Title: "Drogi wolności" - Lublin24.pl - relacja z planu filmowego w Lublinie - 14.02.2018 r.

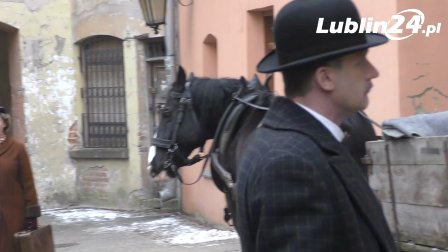[0:29]
Dlaczego zadecydowano się na Lublin? Odpowiedź jest prosta, ponieważ Lublin jest miastem przyjaznym dla filmowców i z tego co wiem, to nie jest pierwsza produkcja tutaj. Lublin bardzo momentami przypomina Kraków i już w tym momencie w Krakowie, będąc na dokumentacji, stwierdziliśmy, że Kraków jest za bardzo współczesny. Jest tam bardzo dużo reklam, bardzo dużo takich współczesnych elementów. Kraków stracił ten klimat miasta sprzed 100 lat.
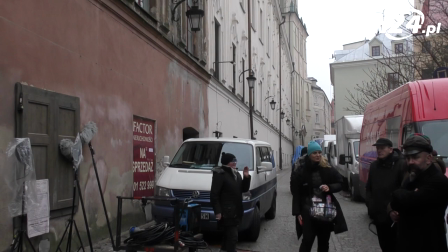[0:58]
To, że u was są takie uliczki jak ta. Lublin jest miastem z duszą, miastem z klimatem, ma fantastyczną atmosferę, jest bardzo fotogenicznym miastem.
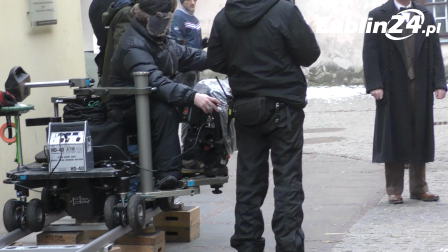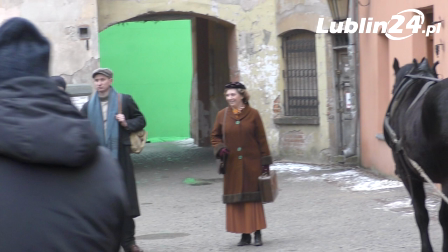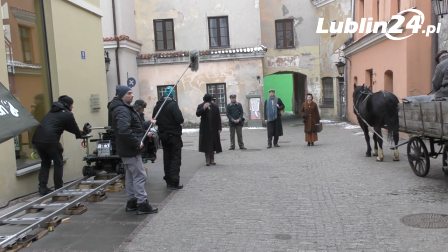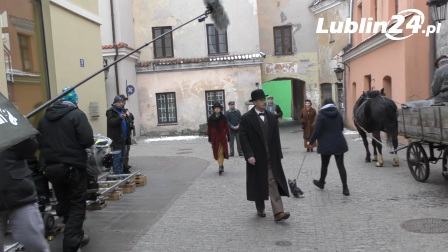[1:22]
Premiera naszego serialu będzie we wrześniu. Jest to historia krakowskiej rodziny.
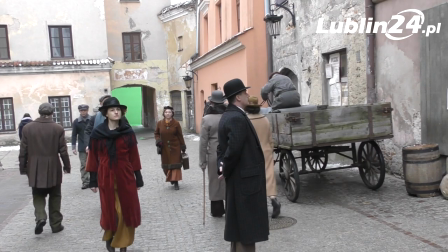[1:27]
Głównymi bohaterkami są kobiety, trzy siostry, ich matka, babka. Jest to saga rodzinna na tle przemian historycznych w naszym kraju.
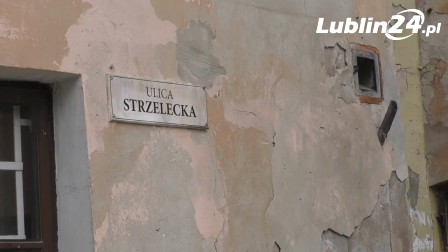[1:39]
Nasze trzy główne bohaterki, czyli trzy siostry postanawiają założyć w wolnej Polsce gazetę. i wzmagałem się z rozmaitymi problemami.
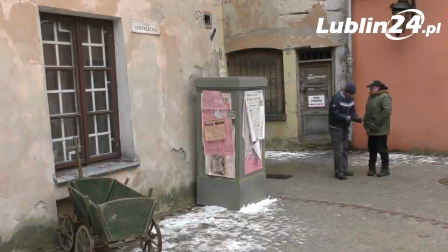[1:48]
Zwracamy uwagę na tym, żeby nie było zbyt sterylnie, żeby te ulice, które pokazujemy, miały jakiś nastrój,
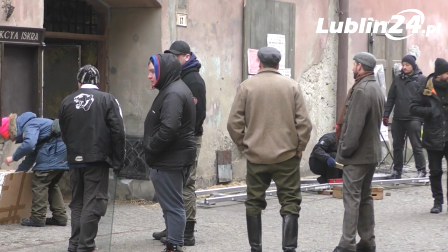[1:54]
jakiś klimat, tak jak ta uliczka, że mamy kawałek nieodnowionej fasady i to pięknie wygląda w kadrze.
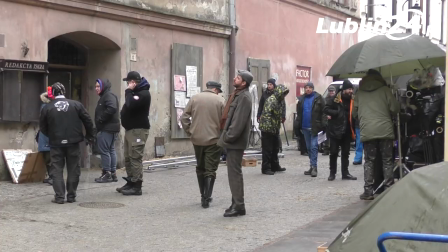[2:00]
Staramy się tak dobierać lokalizację, żeby w kadrze dla widza wyglądały atrakcyjnie, a my za pomocą 50 statystów w kadrze i takiej jak ta uliczka mogli dać namiastkę widzowi tego, że znajduje się 100 lat temu w Krakowie.